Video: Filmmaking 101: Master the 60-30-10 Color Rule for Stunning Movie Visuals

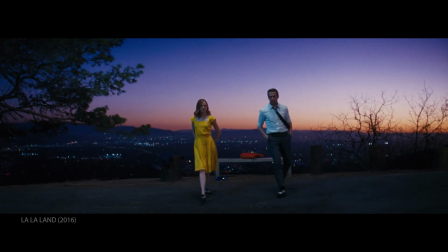(0:03)
Welcome back to Breadfruit Studios.
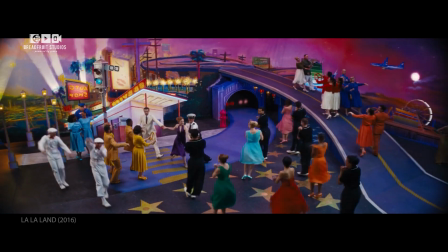(0:06)
Today we're exploring the fascinating world of color and its role in shaping the emotional impact of films.
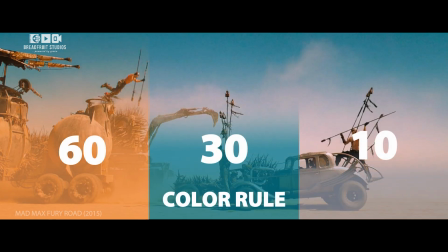(0:13)
The 60-30-10 rule, a simple yet profound guideline that breaks down the usage of colors in films.
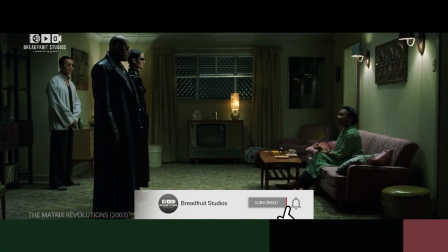(0:21)
Take a look at visually distinct films. The use of color is never random.
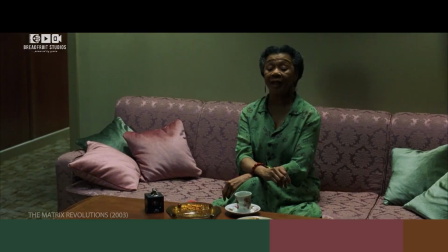(0:27)
There's an intelligence at work, that's color theory. If a piece of furniture is a particular color in a scene, that's by design.
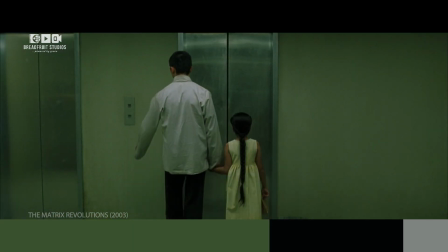(0:36)
If the walls are a different color than white or cream, that's intentional.
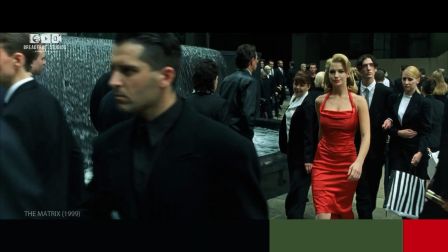(0:41)
The color of clothes, umbrellas, or a car,
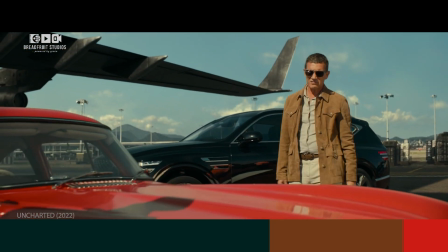(0:44)
it's all done because the filmmakers want to make a statement through the clever and careful use of color.
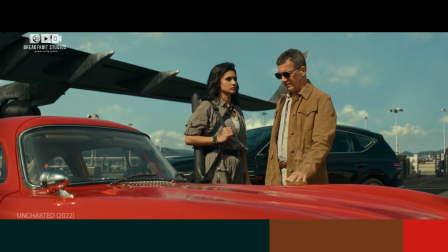(0:50) My father gave me this card when I turned 18. It's been my good luck charm ever since.
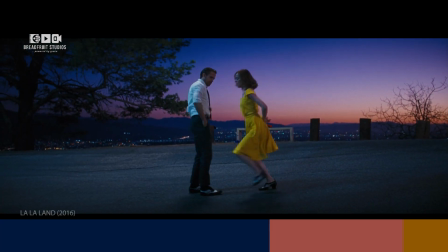(0:56)
One popular formula to simplify color design is the 60-30-10 rule.
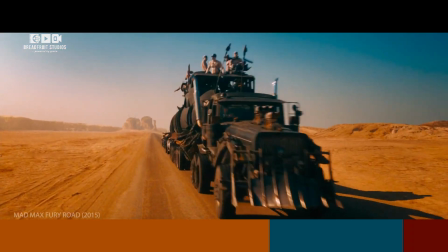(1:02)
This rule is as old as art itself and is commonly seen in interior design, paintings, and of course, film.
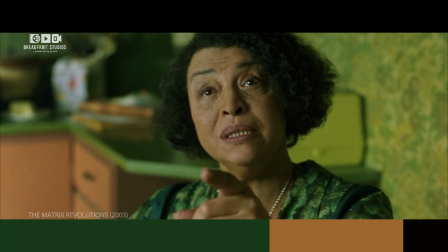(1:11)
The rule is simple.
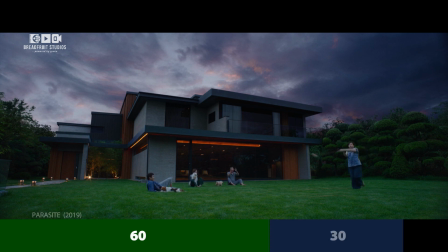(1:12)
60% of your frame is one dominant color, 30% is a secondary color, and the last 10% is a highlight color.
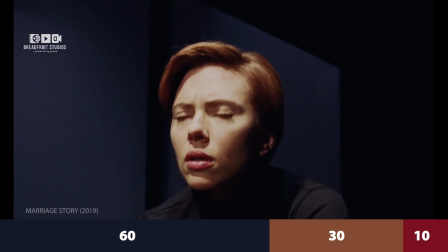(1:21)
60% dominant color sets the tone and mood, 30% secondary color complements the dominant one,
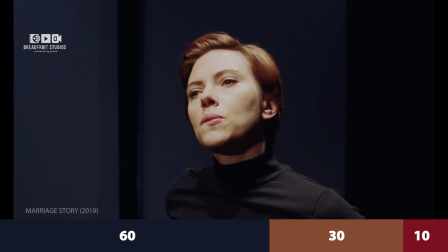(1:28)
and 10% accent color adds that pop of vibrancy and visual interest.
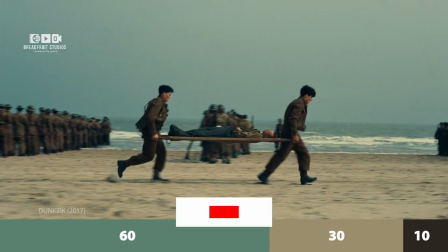(1:34)
The dominant color sets the mood of the scene.
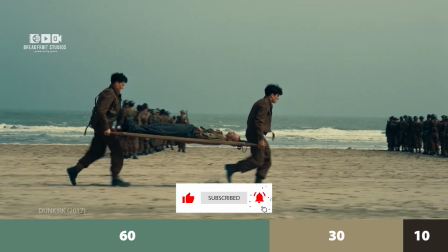(1:37)
It gives depth and a three-dimensional feel when you include variations of that color.
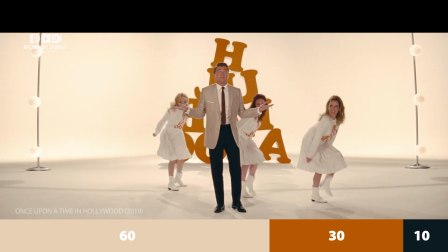(1:43)
You don't want everything to look flat. The dominant color helps establish the tone.
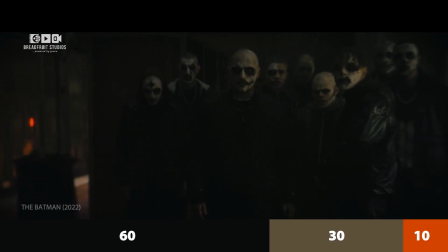(1:49)
Is it a bright, happy scene, a dark, moody one? The dominant color is crucial.
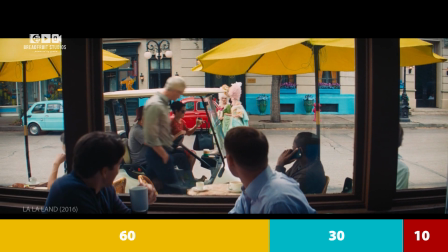(1:56)
For instance, in La La Land, the dominant use of yellow creates a warm and nostalgic atmosphere throughout the film.
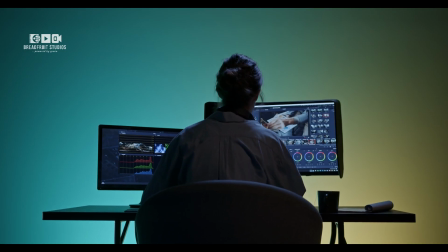(2:04)
Many think this can all be achieved in post-production while color grading the film, changing colors on a computer after filming.
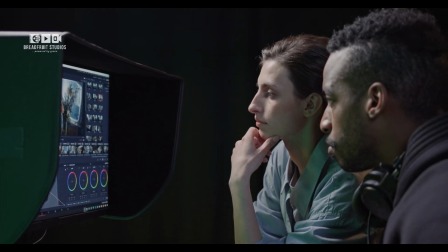(2:13)
While this approach is possible, it's impractical. You never get the same feel as with real objects of that color.
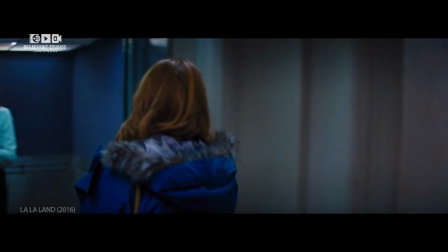(2:20)
It's cheaper to buy a blue sweater than to color grade a white one into blue in every shot.
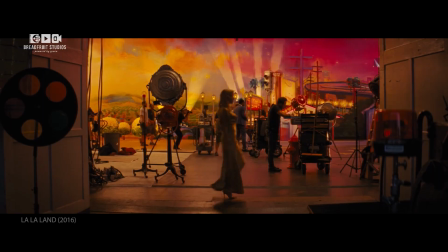(2:27)
Production design, handled by the art department, determines the colors of the set, costumes, and props.
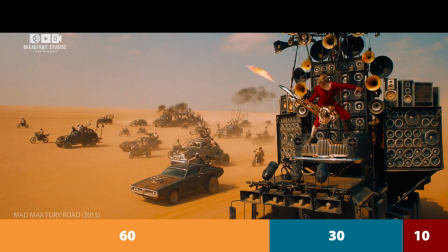(2:33)
The 60-30-10 rule helps guide these decisions.
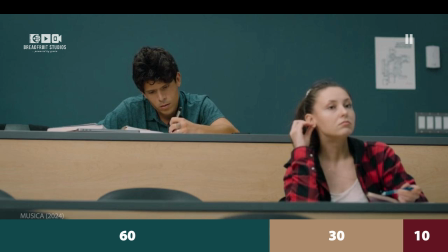(2:37)
The secondary color, making up 30% of the frame, complements the dominant one, adding depth and realism.
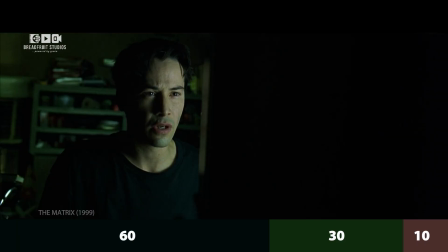(2:45)
Without it, everything can look artificial. For example, in The Matrix, the green hue serves as a powerful secondary color, contrasting with the dominant dark tones and adding a futuristic feel.
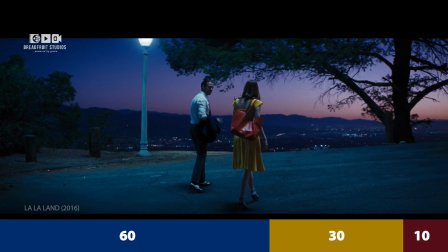(3:01)
The highlight color, at 10%, is used sparingly to draw attention to important elements in the frame.
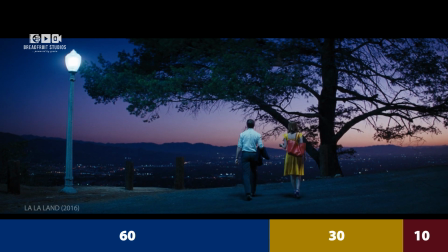(3:08)
It's about making a statement. Some films use only two colors.
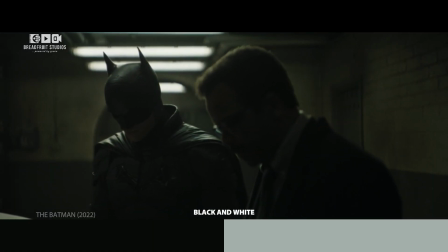(3:13)
For example, The Batman uses a moody black and white look with a secondary color for contrast.
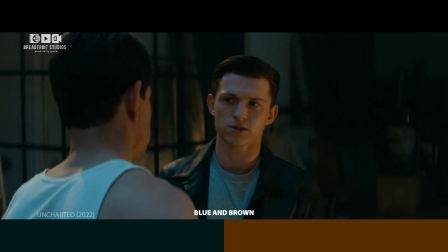(3:20)
Uncharted contrasts brown and blue to create a dynamic visual experience.
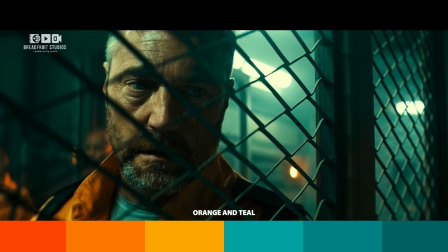(3:26)
Orange and teal are popular contrasting colors because they suit human skin tones well.
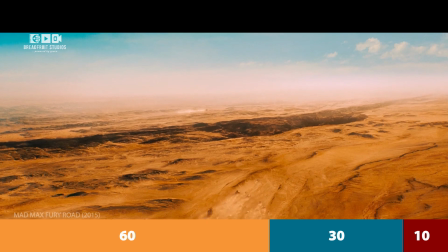(3:32)
Mad Max Fury Road is another excellent example of the 60-30-10 color rule.
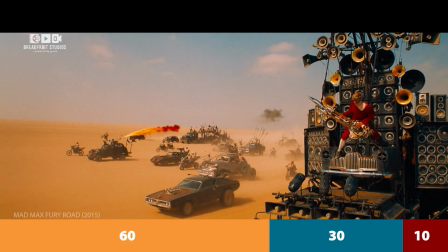(3:38)
The dominant color in many scenes is the warm, sandy tones of the desert, making up about 60% of the frame.
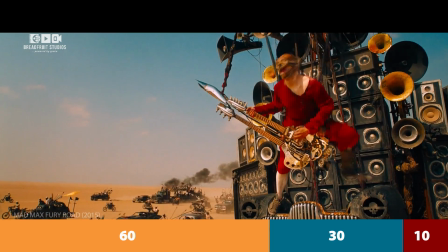(3:46)
The secondary color often includes the cool blues of the sky or the muted metallics of the vehicles, contributing about 30%.
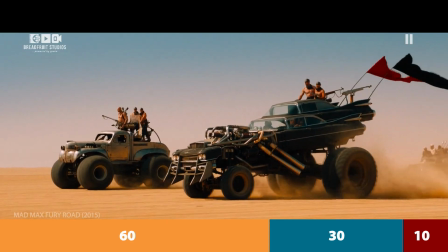(3:54)
The highlight color, such as the vibrant red of Furiosa's rig or the striking colors of the explosions,
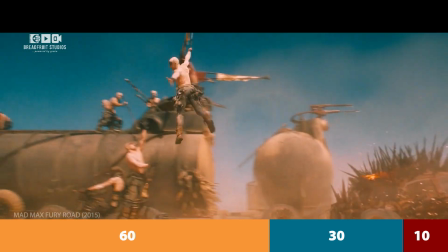(4:01)
draws the audience's attention to key elements in the action-packed scenes.
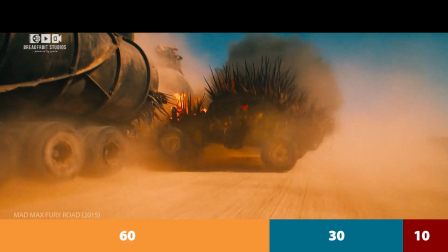(4:06)
When choosing colors, consider the actor's skin tones.